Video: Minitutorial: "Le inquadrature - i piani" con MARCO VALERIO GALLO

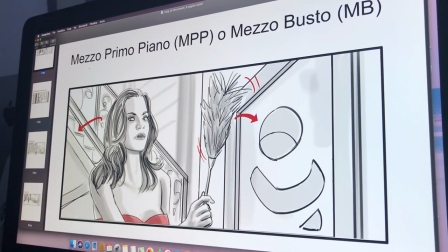(4:17)
Le sigle che vedete qui sono ovviamente le abbreviazioni dell'inquadratura, quindi mezzo primo piano MPP, mezzo busto MB, come abbiamo visto anche nelle inquadrature precedenti.
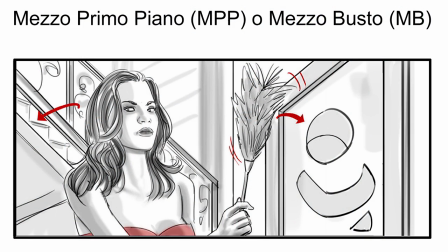(4:28)
Il mezzo primo piano è un'inquadratura utile nel descrivere il personaggio, spesso anche nei dialoghi, ma in particolare in questo frame, questo è un frame estratto da una pubblicità, tra l'altro fatta con Paolo Sorrentino,
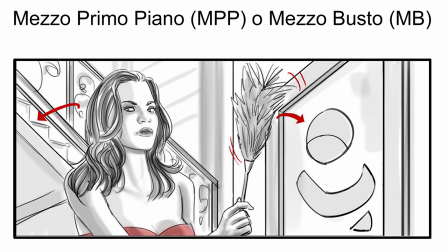(4:39)
ci permette di descrivere che cosa? Quello che è l'azione del personaggio, quindi il gesto della nostra protagonista che, come vedete, sta spolverando un quadro. Quindi è un'inquadratura descrittiva del personaggio e della sua azione, e che spesso gli permette anche di fare una battuta.
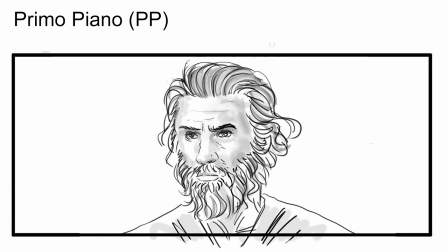(4:55)
Il primo piano, come vedete dall'abbreviazione PP, è l'inquadratura proprio classica per eccellenza, che viene utilizzata quando un personaggio ha una battuta.
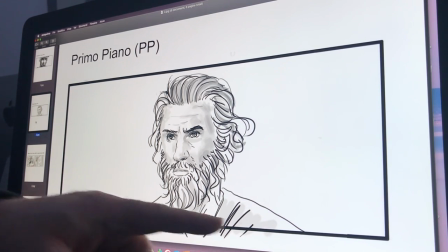(5:04)
Il primo piano perfetto è un'inquadratura che taglia il personaggio alle spalle, e lascia un minimo di aria sopra la testa.
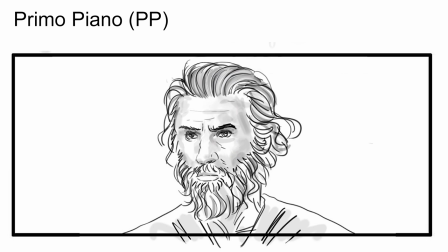(5:14)
È un tipo di inquadratura che permette di descrivere l'emotività del personaggio. Questo in particolare che vedete è Michelangelo, per un film che ho fatto con col maestro Concialoschi, e che dire,
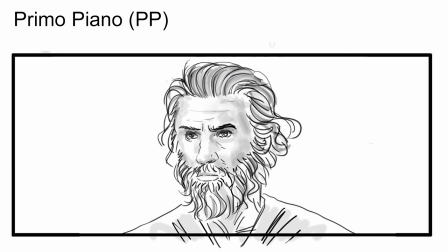(5:28)
chiaramente è un tipo di inquadratura che descrive perfettamente il nostro protagonista.
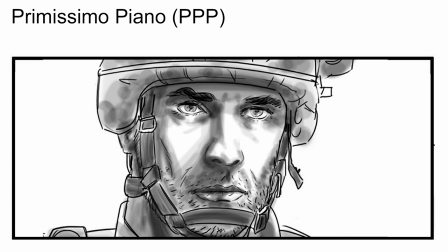(5:34)
Il primissimo piano, sigla PPP, perché ci sono queste sigle? Le sigle ovviamente sono quelle che noi troviamo in sceneggiatura, quindi quando a me arriva una sceneggiatura, quello che vedo per ogni inquadratura è appunto la sigla.
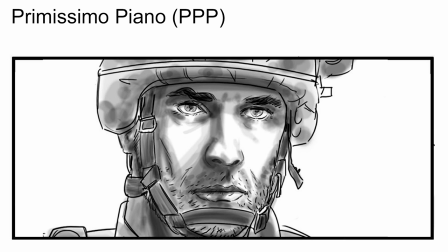(5:49)
Il primissimo piano è un'inquadratura ancora più stretta rispetto al primo piano.
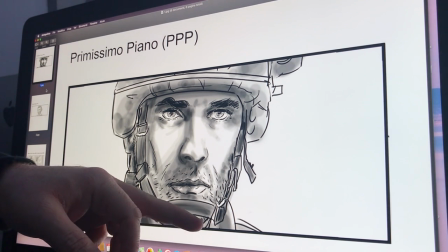(5:57)
Ovviamente il viso è tagliato, come vedete, all'altezza del mento e spesso taglia anche la testa.
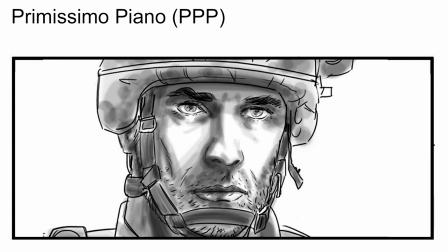(6:02)
Che cosa serve? Descrive ancora di più rispetto al primo piano quella che è l'emotività del personaggio. Anche qui cito Sergio Leone, ma tanti altri l'hanno usato, perché se vi andate a guardare i suoi film,
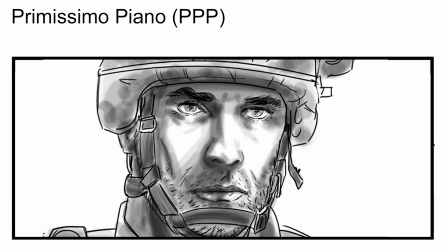(6:14)
nei momenti topici, soprattutto nei duelli, chiaramente il primissimo piano, anche più stretto, è utilizzato tantissimo. Come avete visto, fino adesso siamo partiti dall'inizio con la figura intera e ci siamo avvicinati sempre di più al personaggio,
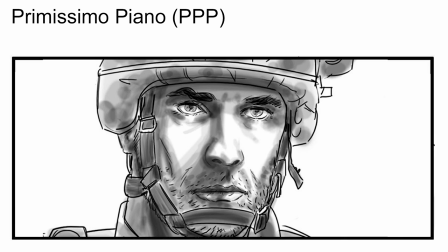(6:31)
perché chiaramente, come ho detto poco fa, più ci avviciniamo all'emotività e più andiamo a stringere sul suo viso. Quindi siamo partiti dalla figura intera, abbiamo visto tutto il percorso e finiamo con questo che è il primissimo piano. Per quanto riguarda poi il modo di inquadrare i personaggi, abbiamo visto varie inquadrature, qui ce ne sono
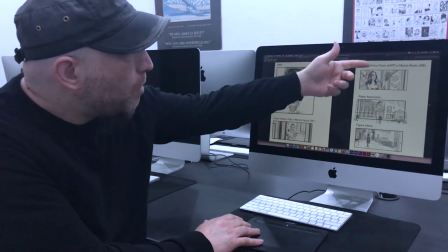(6:51)
qualcuna frontale, ce n'è qualcuna un po' più di tre quarti, qualcuna di profilo. Non conta tanto questo l'angolazione, ovviamente quello che conta è il rispetto
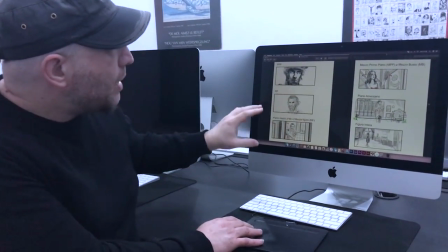(7:01)
del formato e quindi di mettere i personaggi come vanno messi in base a quella che è l'inquadratura necessaria. Ma chiaramente un primo piano può essere frontale, ma può essere anche di tre quarti, o può essere anche un pochino più dall'alto e anche un pochino più dal basso. Questo poi dipende dal tipo di film, dal tipo di scena, dal tipo di sensazione che si vuole trasmettere. Certamente, faccio un esempio, un dialogo a due ha delle inquadrature molto più classiche, probabilmente molto più standard. Una scena d'azione con dei piani stretti ci avrà delle inquadrature forse più dinamiche. Ecco, quello che può cambiare è il dinamismo dell'inquadratura, che dipende poi non solo dall'angolazione ma anche dall'altezza della macchina da presa, e quindi questo secondo me è importante, ed è importante sempre capire il tipo di scena che si va a raccontare e di che tipo di linguaggio c'è bisogno per raccontarlo al meglio.